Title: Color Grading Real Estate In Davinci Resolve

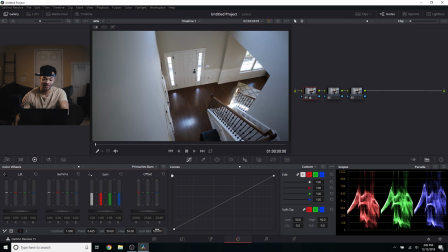I'm going to go over to the primaries bars, and I'm going to bring down the Luma mix. As I mentioned before, when we want to move around these properties in the primaries bars, with the Luma mix turned up, it will try to keep the luminance the same.
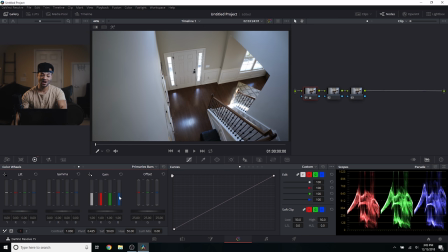And so by just dragging that all the way down, we can play with the different properties without, you know, messing with the luminance of the entire picture. So first thing I'm noticing is it's just a little cool in the highlights.
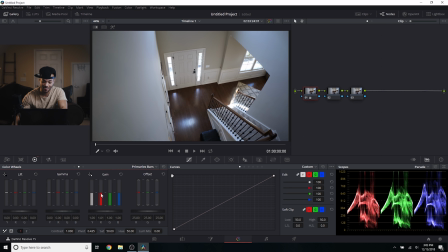So I'm going to go ahead and bring up these reds in the gain and just kind of get it to where the green and the blue are. Because the white balance wasn't super off. It was just off enough to where we need to go in and make some extra changes. So there you go. I mean, if I disable that node,
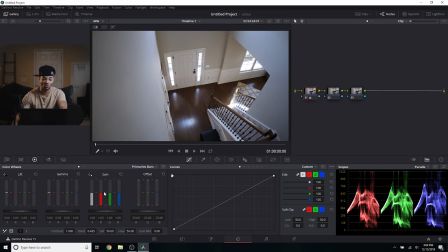and re-enable it, you see it made it a little cooler, but we're not losing the warmth from outside that the outside lighting is bringing in. So moving forward to the next one, I'm going to do an exposure pass
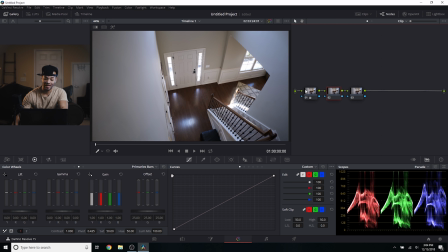where I will do this all in the curves, and I'll just create points in the curves where I kind of see the lighting is going. So right off the bat, I'm going to click up here because this is definitely in the shadows, and it creates a point here. And then I can click on another point that's maybe kind of bright, like this window,
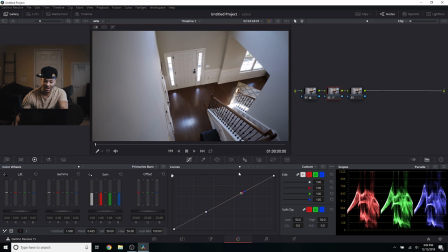windowsill there is pretty bright. And then I want to click somewhere right in the middle, so I'll click this door. And you can see it made us 3 points here. And if I move this bottom one up, it's bringing up those shadows in this wall, which is exactly what I wanted,
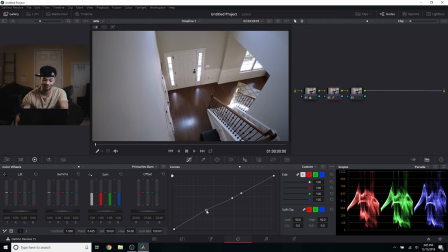because I didn't really like the vignetting that was happening here. You know, if I was trying to create a style, then the vignetting could have been cool. But really, I want people to see, you know, how clean and even the painting is.
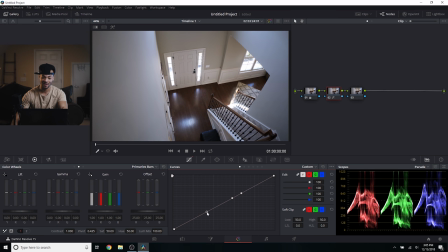And I don't really want there to be shadows. I don't really want to hide anything. I really want to make everything that's in this room kind of prevalent. So if they want to get nitpicky, you know, it's a big purchase. If they want to get nitpicky, they can, you know, freeze the frame and take a look at everything.
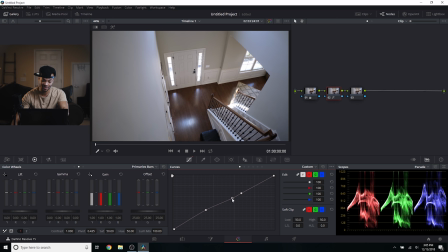So I'm going to go to this next dot in the curves. And I'm going to bring that up just a little bit. And then with these highs, this highest point in the curves, I'm going to bring that down.
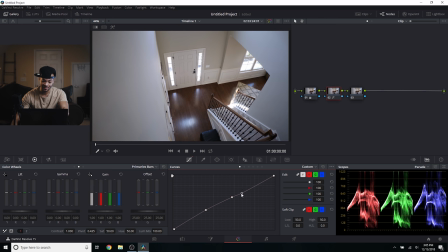And this is kind of allowing this part of the luminance and this part of the luminance to meet. Before there, it was a little bit of a roll off there from highlight to midtone.
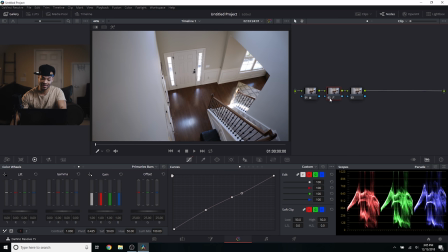And I really kind of want to make that a little more level. And if I deactivate this node, you can already see we've brightened things up. Things are looking pretty good. And next, in this last one, I'm seeing that we're clipping here in the top and we're almost clipping the bottom.
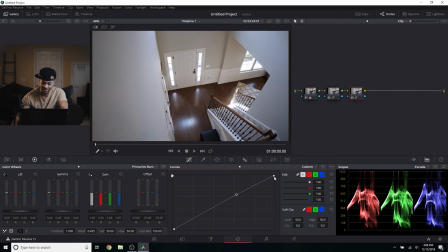So I'm going to create a point here in the curves. I'm going to hold shift and create a point here in the curves. And then I'm going to pull this one down, just so we kind of fade those highlights a little bit.
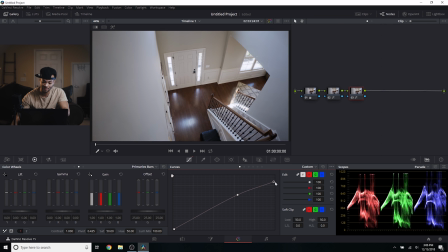I don't want that to be a problem later. And then I'm actually going to do the same thing with the shadows and just bring those up a little bit. And you can see that's kind of affecting this chair here, the railing.
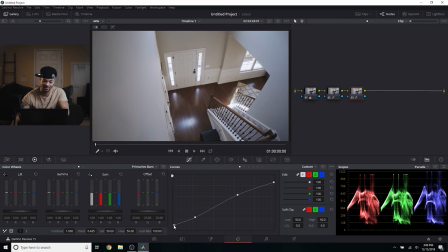We're just getting a little more detail back there and creating a little bit of almost a film fade, which definitely, you know, you don't want to go overboard with a film fade when you're doing real estate stuff, but it's not bad to have a little just to smoothen things out and give it that pretty look.
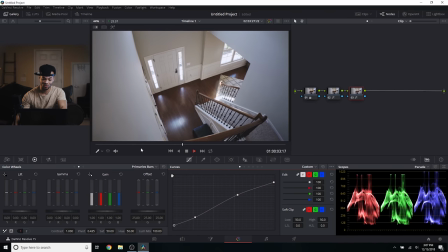And so this looks really, really, really cool to me.
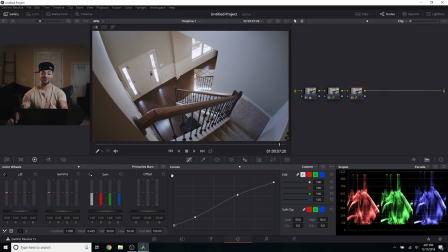One thing I think I don't like is that I pulled back in the shot, and I would actually like to come from the stairs and go forward.
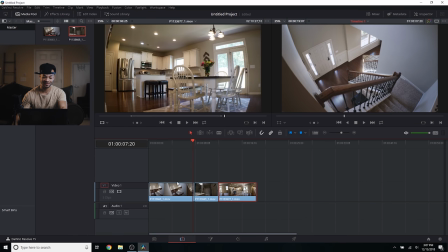So I'm just going to go to the edit tab. This is totally not color grading. It's a little side note.
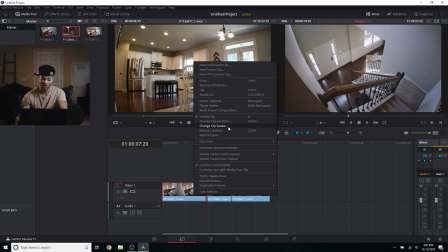Right click the clip and then go to change clip speed and then reverse speed.
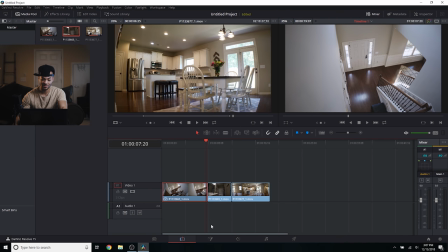Change. Boom.